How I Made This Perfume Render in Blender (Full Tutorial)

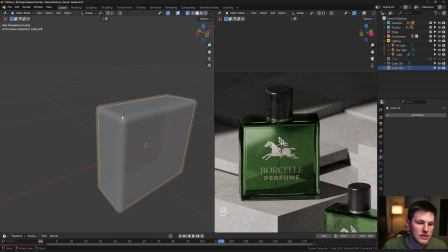So now if you set this up with a glass material for the outside, and then you just take your liquid and you give it a new material and you just turn that transmission up to 1, and then I would also change the IOR to something like, I think it's 1.333.
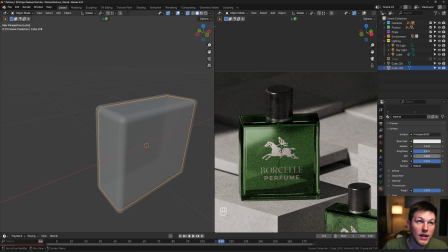I think it's 1.5 and 1.33 for glass and liquid. So I would just double check that.
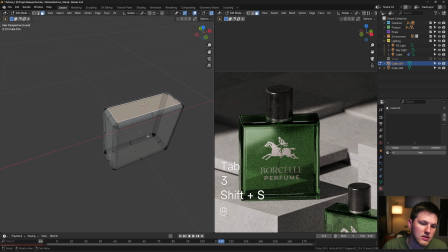But yeah, and then outside of that, if you grab this top face and we did Shift S, cursor just selected, and we just add in a couple cylinders.
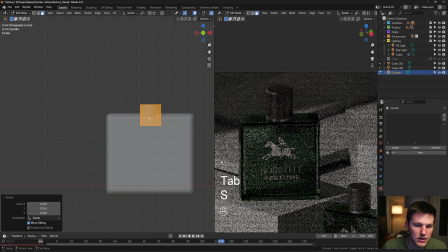So mesh cylinder, scale everything down, GZ, something like that.
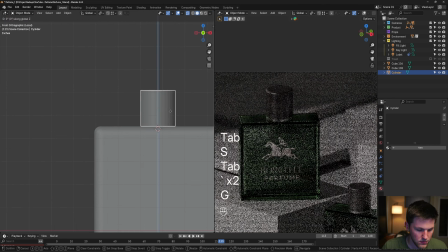Might even make it a little bit bigger. And then we can just literally duplicate that, Shift D, scale it in the Z. And yeah, that's basically your shape.
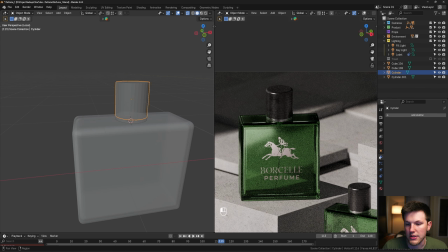And then you could add your texture, and we could do that later. But yeah, I would probably grab this one, throw on a bevel modifier, set this to something low.
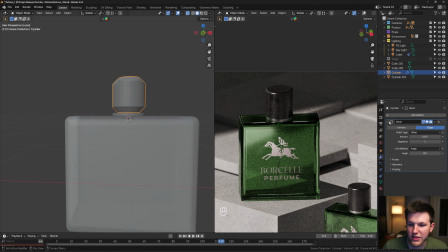I mean, honestly, that looks pretty cool. And if you did that, you could just throw on another bevel modifier and set it to super low.
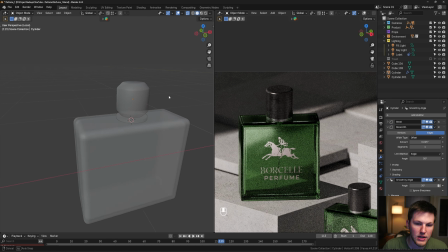And then right click shade auto smooth. And now you've got this cool little, that's a neat little detail. So, but for me, I would probably just delete that second one, make the first one like that, and then we're good to go.
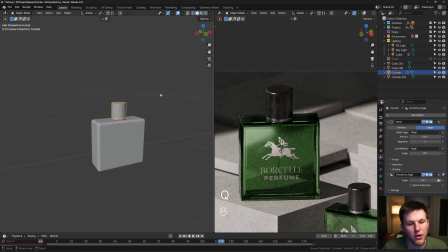I'm gonna turn off this face orientation as well. Okay, so yeah, that's how I would model this bottle real quickly. It would have liquid inside. You could set your glass to be a glass material. But like I said, if you're working on your lighting, your texturing, feel free to just go grab one and bring it into your scene.
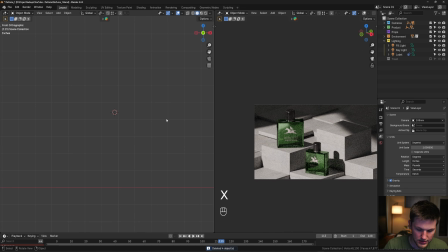So I'm gonna delete all of that. I'm gonna unslash here and just bring everything back.
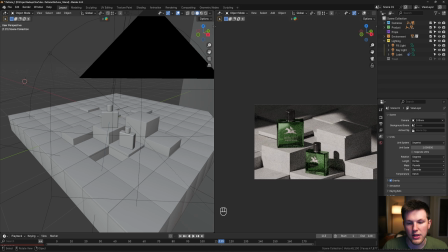So the only other thing that I want to talk about for materials is all of these concrete cubes have the same concrete texture applied.
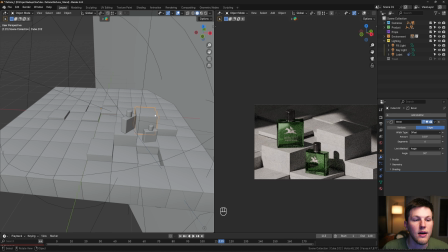And what would happen is we would see repetition pretty quickly if you didn't change up the UVs for each of these. And so what I did, Grayscale or Cinema 4D has, I think, a jitter node or something that you can use to kind of offset that.
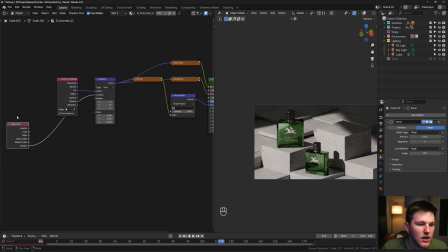But in the shader editor for these, all I did was, because each of these cubes is a separate object, I just used the random value from each object to drive the location. No control over this, don't even know how the math works out. I just know that it's gonna change the mapping for each set of UVs in a random way.
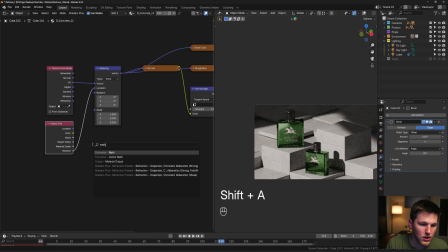And you could probably like throw in a math multiply node, math, and you'd set this to like multiply. If it was not changing it enough for you, you could probably throw this in here.
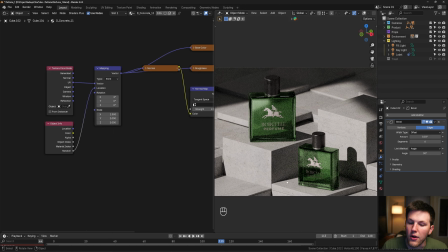You can play around with it, but basically what it does is when you look at this scene, now each set of concrete textures is slightly adjusted so that they're not all looking the same, which is a pretty good little trick. I also cranked up the normal map to 2, a strength of 2, and it doesn't make a huge difference.
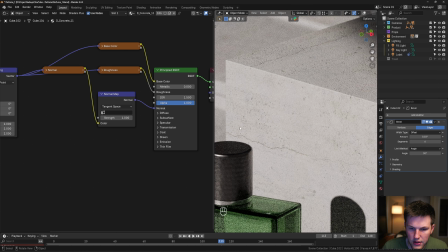If I zoom in over here, if I change this to 2, it basically just kind of highlights and makes the depth map almost essentially of your concrete texture stand out a little bit more.
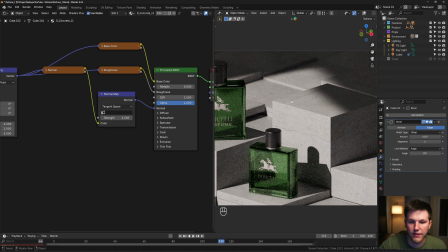I liked how it looked, so I went with it. I wanted to kind of get some more texture and not have a lot of whitewashed, kind of smooth feeling materials in there.
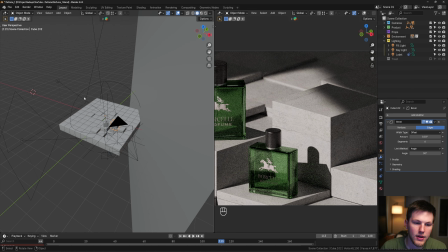Okay, let me run through some stuff. Oh yeah, let's talk about real quickly the camera.
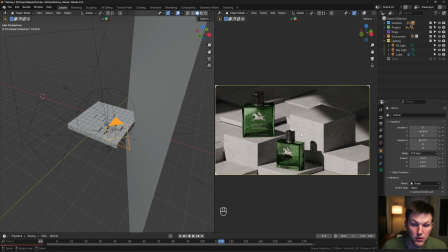Instead of using a camera with a super long focal length, I actually turned this to orthographic,
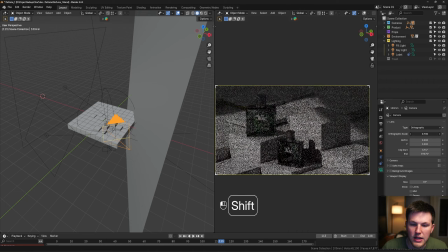so change it to an orthographic perspective, and then you basically just have to like change this scale to be what it's supposed to be.
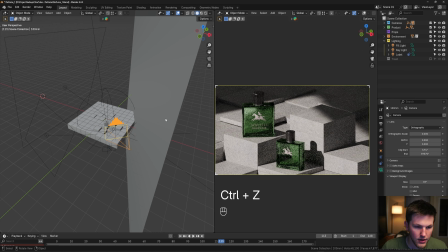I'm gonna put that back. I thought this looked cool. A lot of renders nowadays have a super long focal length, and I'm replicating that with this orthographic perspective. And then also I have depth of field enabled.
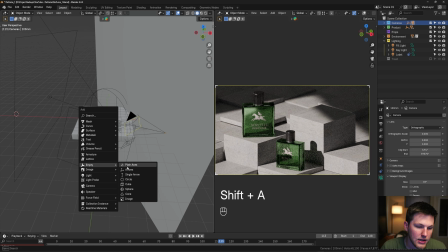So to do that in my camera collection, I just do Shift A and I add in an empty plane axis, bring it to where you want your focal plane to be.
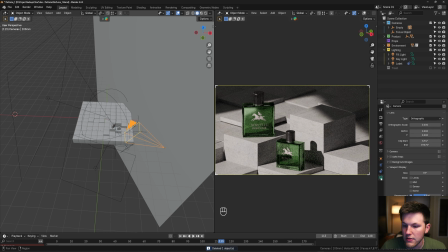And then you would just go to your camera, select it, go to the camera, and then turn on depth of field and then set that focus object. And I have this set up in my default startup Blender file just so I don't have to do it every single time. And then, yeah, if you are doing orthographic, the f-stop numbers aren't really realistic.
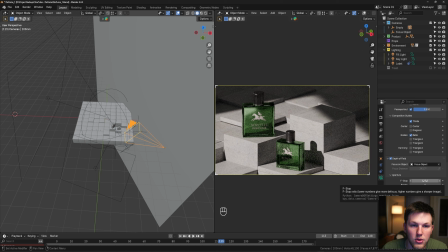And a lot of times if you have a scene that's not real world scale in Blender, the f-stop breaks down pretty quickly.
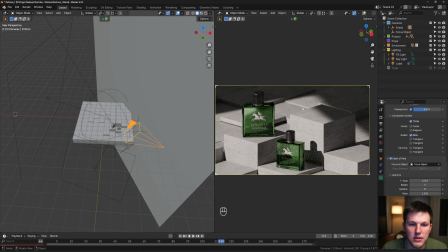I think Cinema 4D and 3ds Max, some of those things are a lot stronger in the way that they handle their f-stop. So a lot of times this is more artistic than photorealistic. So just do the amount that you want to have.
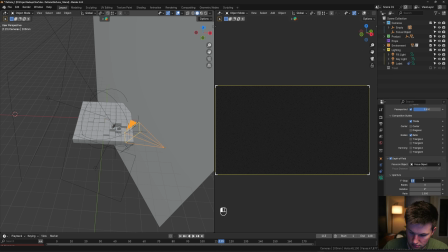So, I can set this to 0 or 500, whatever the number would be.
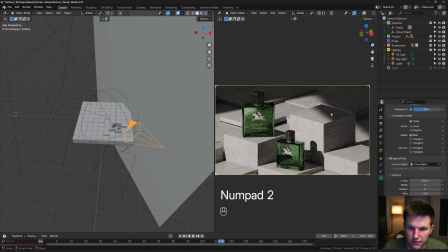And make it super clear, but for me, I liked where it was at 125. I liked the bokeh and the depth of field I was getting, so that's where I set mine. But then, yeah, if you changed it to a regular perspective camera, a lot of times it will be a more realistic value. So, okay, we talked about the camera setup. We talked about our modeling a quick product or using one.
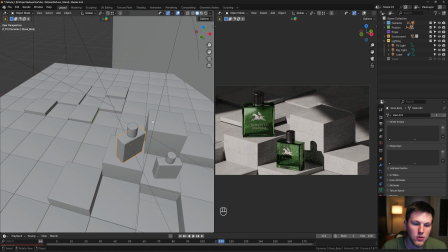I do want to talk about the texture real quick for this. So, on these models, there is glass.
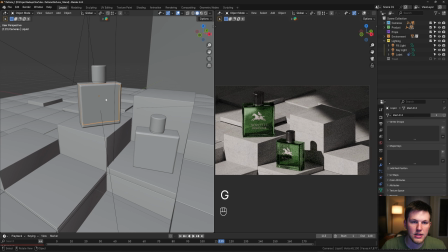And then there's the inside liquid, which is the exact same thing as I showed you. It's a thickness with the normals facing outward on both sets. And then your liquid is intersecting your glass so that it will calculate correctly.
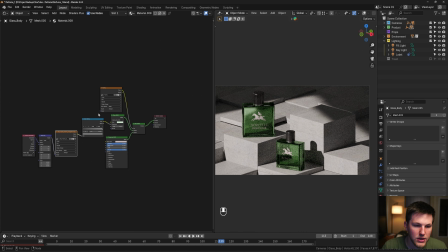For the shader for this, all I did was I went to Canva and I found some icons that I liked. Just needed something on this glass. And basically all I'm doing is I have two materials for this glass, the outer glass. There's a glass shader and then there is just a regular metallic shader for the logo.
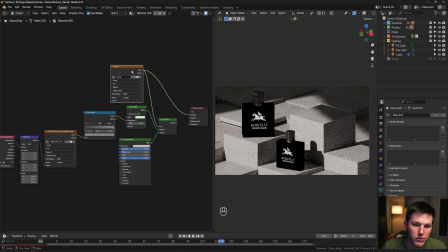And then all I have here is a quick mask that I made and said, hey, put this mask on the front, and then that is going to just tell you between these two, which to do. So that's kind of how I did that. And then if you just plug that back in, that's how that works.
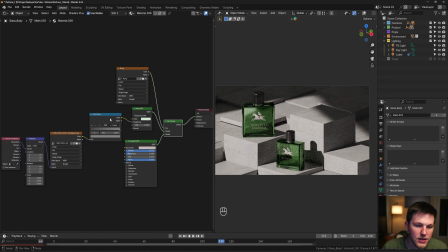The only other thing that I did tweak, and I'll show you on the render view, which I'll look at here in a second, I did use some smudges to kind of just make the glass a little bit more realistic. All I'm using there is, you can go find tons of smudges or roughness textures online.
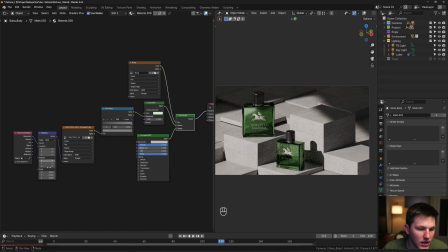I'm using the ones from Grayscale Gorilla again because they're amazing. I love them. I changed the scale on it to kind of fit it to the size of the perfume bottle, and then I used a color ramp to kind of adjust how much of the roughness I wanted to change.
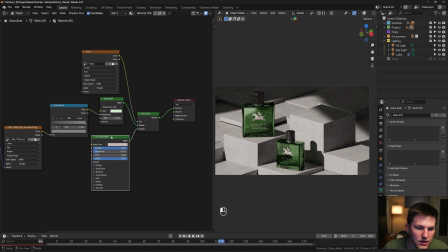And then, yeah, I'm using the glass material for this green glass, and then this, metallic shader basically for the label. Okay. And I think that's basically everything in the scene. We talked about our cameras. We talked about our product. We talked about the environment, the HDRI, how I made those cubes. The lighting, very simple, 3 of those.
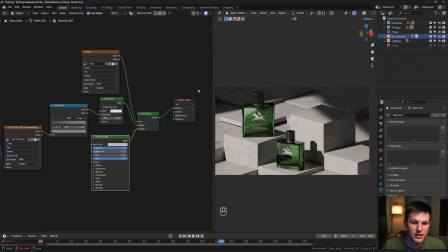And so, yeah, that's basically the entirety of the
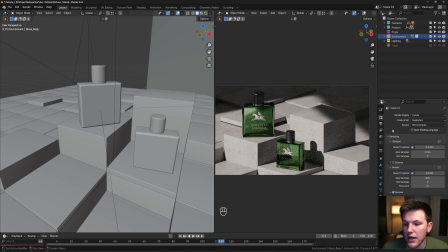pre-rendering workflow. For me, I'm using cycles. I messed around with some different versions of rendering this out.
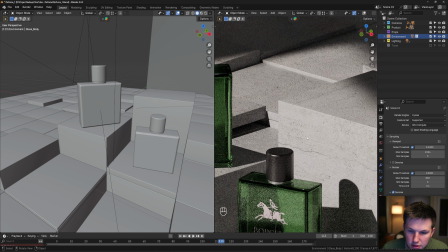I was kind of curious about the detail in this concrete, if my denoiser was really mudding that up. And I also was curious about how the threshold and noise threshold would affect it. So typically what I'll usually leave this as is 0.01, which I think is the Blender default. I usually leave it around 500 samples. That's probably where I'd recommend you starting, especially if you have a powerful enough graphic card.
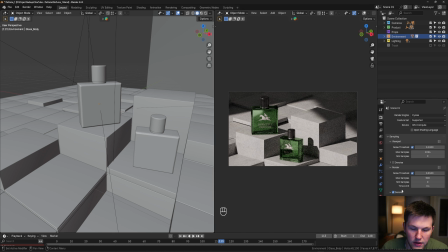I'm using the optics denoiser because I have an NVIDIA graphics card. So yeah, that's what I rendered it out as. And then feel free to, when you're doing your rendering, for stills, a few seconds doesn't matter as much, but definitely check your samples and your noise threshold and optimize those if you have to do a long animation,
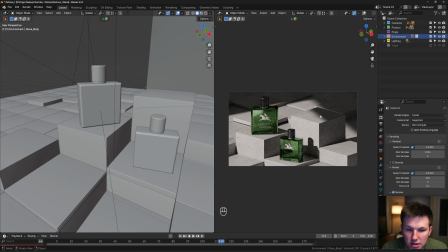because by the time you start stacking those up over 300 frames, 400 frames, 1,000 frames, that time adds up really quickly.
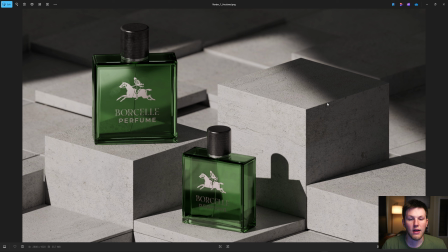So, okay, the last thing I want to talk about really quickly is my post-production stuff. So let's look, first of all, this is the render that came straight out of Blender. Looks really good, and in this one you can definitely see these smudges a lot more. I probably should have toned this down a little bit.
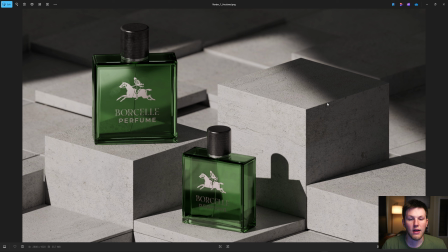I always tend to overdo it, but I loved the detail it was giving me, kind of helping these not just feel CGI. And then, yeah, I like the look of everything so far, but then if I swap to the colored version, the post-produced version essentially,
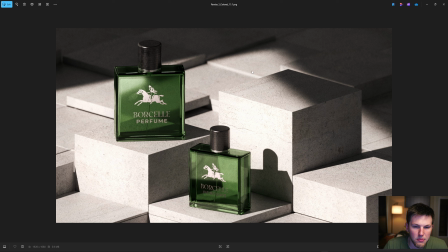you can see basically what I'm doing there is I warmed up the light a little bit to kind of replicate some more midday, a little bit warmer sunlight. I'm using a little bit of film grain.